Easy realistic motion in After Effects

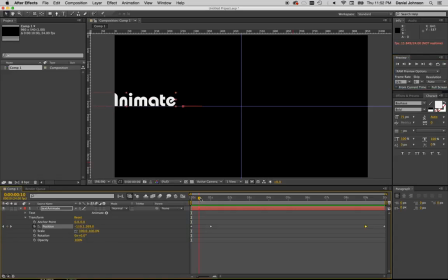495s
Now one thing you might notice here is that it comes in quickly and then it very suddenly stops. And so it's kind of like a bit of a jerky, too sudden movement from this fast movement to being slow. We want to try and emulate real world movement, real world physics.
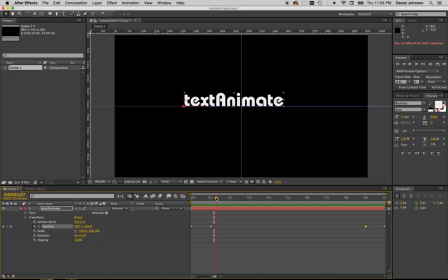513s
And that's too much of an abrupt change in movement. Imagine if you're driving a car and you're going from fast to slow, it's not instantaneous, right? Here, the speed change is instantaneous. You put on the brakes, it takes you a while to slow down. So now that movement needs to kind of ramp down a little bit.
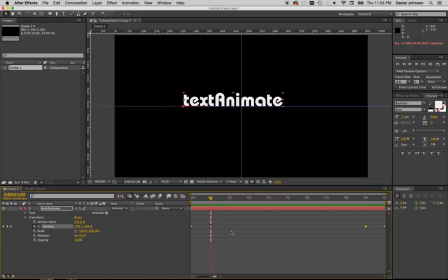532s
There's an old-fashioned animation term called easing, and easing is exactly what will take care of that. Luckily, After Effects has some quick tools for that. I'm going to right-click once again on this keyframe, and I'm going to see Keyframe Assistant, and here are some ease controls.
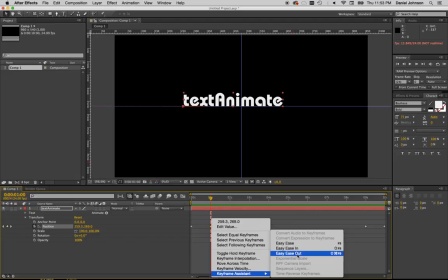549s
The two important ones now are going to be ease in and ease out. Ease in means to take that motion and vary it or kind of incrementally increase or decrease at the beginning of the motion. And that's what we want right here. We're going to ease in right here.
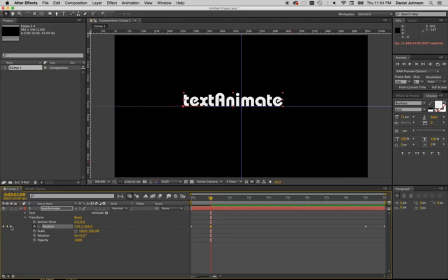568s
Now just to show you another nice little trick, this little arrow here will take me to the next keyframe. That pops me over here. So I know I'm right on the keyframe. And I want to do just the opposite, which is I want to ease out.
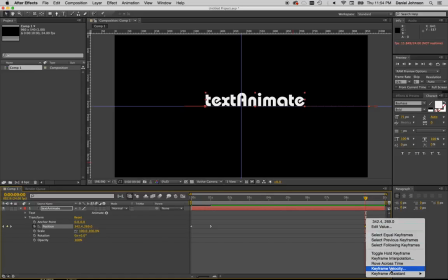581s
So right click, choose Keyframe Assistant, and there's ease out. That puts the gradient or the gradual motion at the end of the motion. So now we'll have some more natural motion, as it gives it some time to slow down from the fast motion,
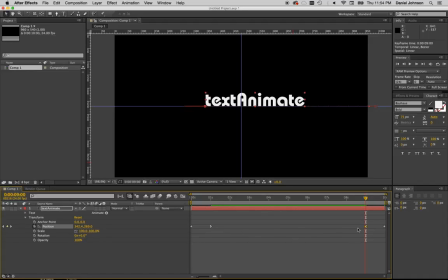598s
where it's moving really slowly, and then kind of start speeding up to the fast motion right here. So the whole idea is to give it some more natural looking motion here as we're moving along, and to make it a bit more interesting. Let's see if we can kind of see that here.
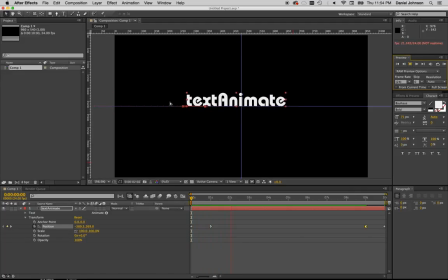613s
As I play that, you can actually see it start to slow down there. It's not an instantaneous, unnatural jump. And then as it comes over here, it should start to speed up again. All right, so that's just exactly what we want.
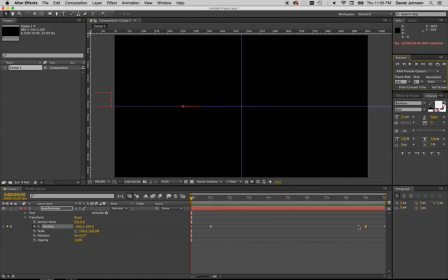628s
So that easing in is really going to be helpful to give this kind of some more realistic, natural looking motion. The last thing I'm going to do is I'm going to suggest this is being filmed, and a fast-moving object might give some motion blur. As there's motion between, say, the shutter opening and closing, we'll have some blur happening.
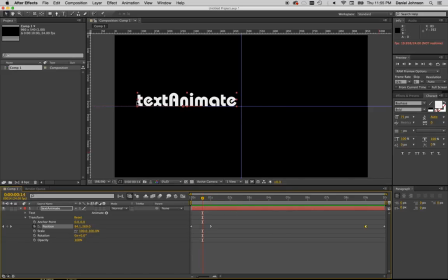648s
Now, there are various ways we can do that, but with an actual animating item, like this could be text, or even could be a picture, or a logo, or graphic, or something. But with it actually moving, there's a very simple thing we can do in After Effects, and that is right here, these various controls. This one here says, oddly enough, motion blur.
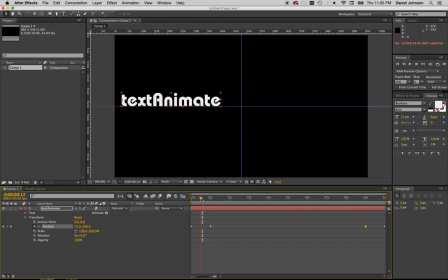667s
If I click that, that's going to try and put some motion blur, and the way to get motion blur into your image is the quicker the motion, so the more it moves or changes over the shortest amount of time,
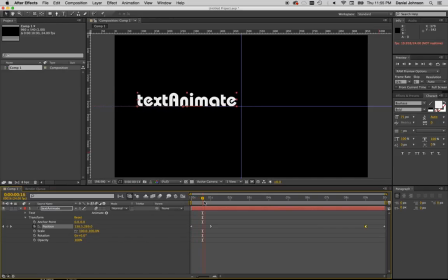683s
that's going to give you most of your motion there, your motion blur. And so the faster it's moving, in this case, in a short amount of time, the more motion blur you're going to get. Now, we're not seeing it happening here because After Effects has to kind of calculate that.
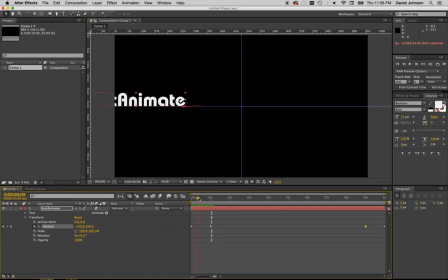701s
So we need to render it out to actually see it happening. So that's the next step here. We've done all the work we're going to do for the moment. We need to go up to Composition, and we need to Add to Render Queue.
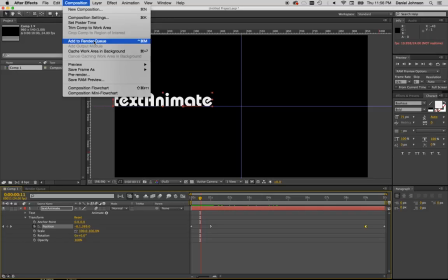713s
So that's how After Effects takes all the stuff you've done and calculates the final result.
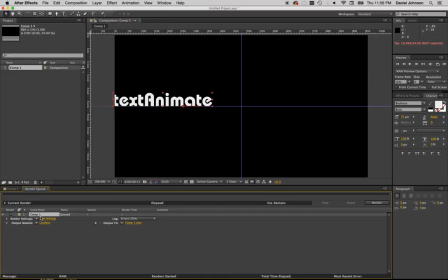718s
We'll do Add to Render Queue, and there's our item right there. That looks good.
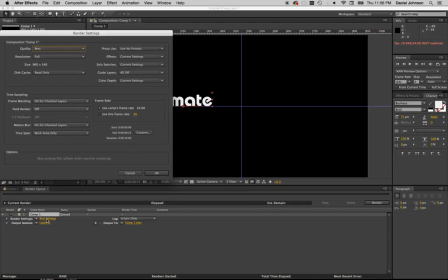723s
So for the settings, I'll click on that, and we'll keep everything here. The important thing right here is frame blending, on for checked layers. We want to make sure that's on because that's going to help us. That's the motion blur we're looking for.
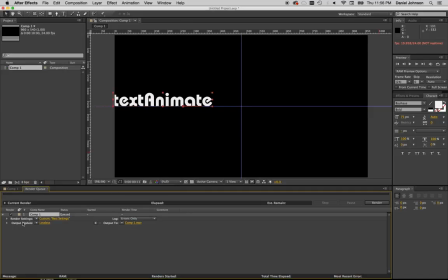739s
Okay, so that's all fine. Let's click OK. For the output, this is the video format.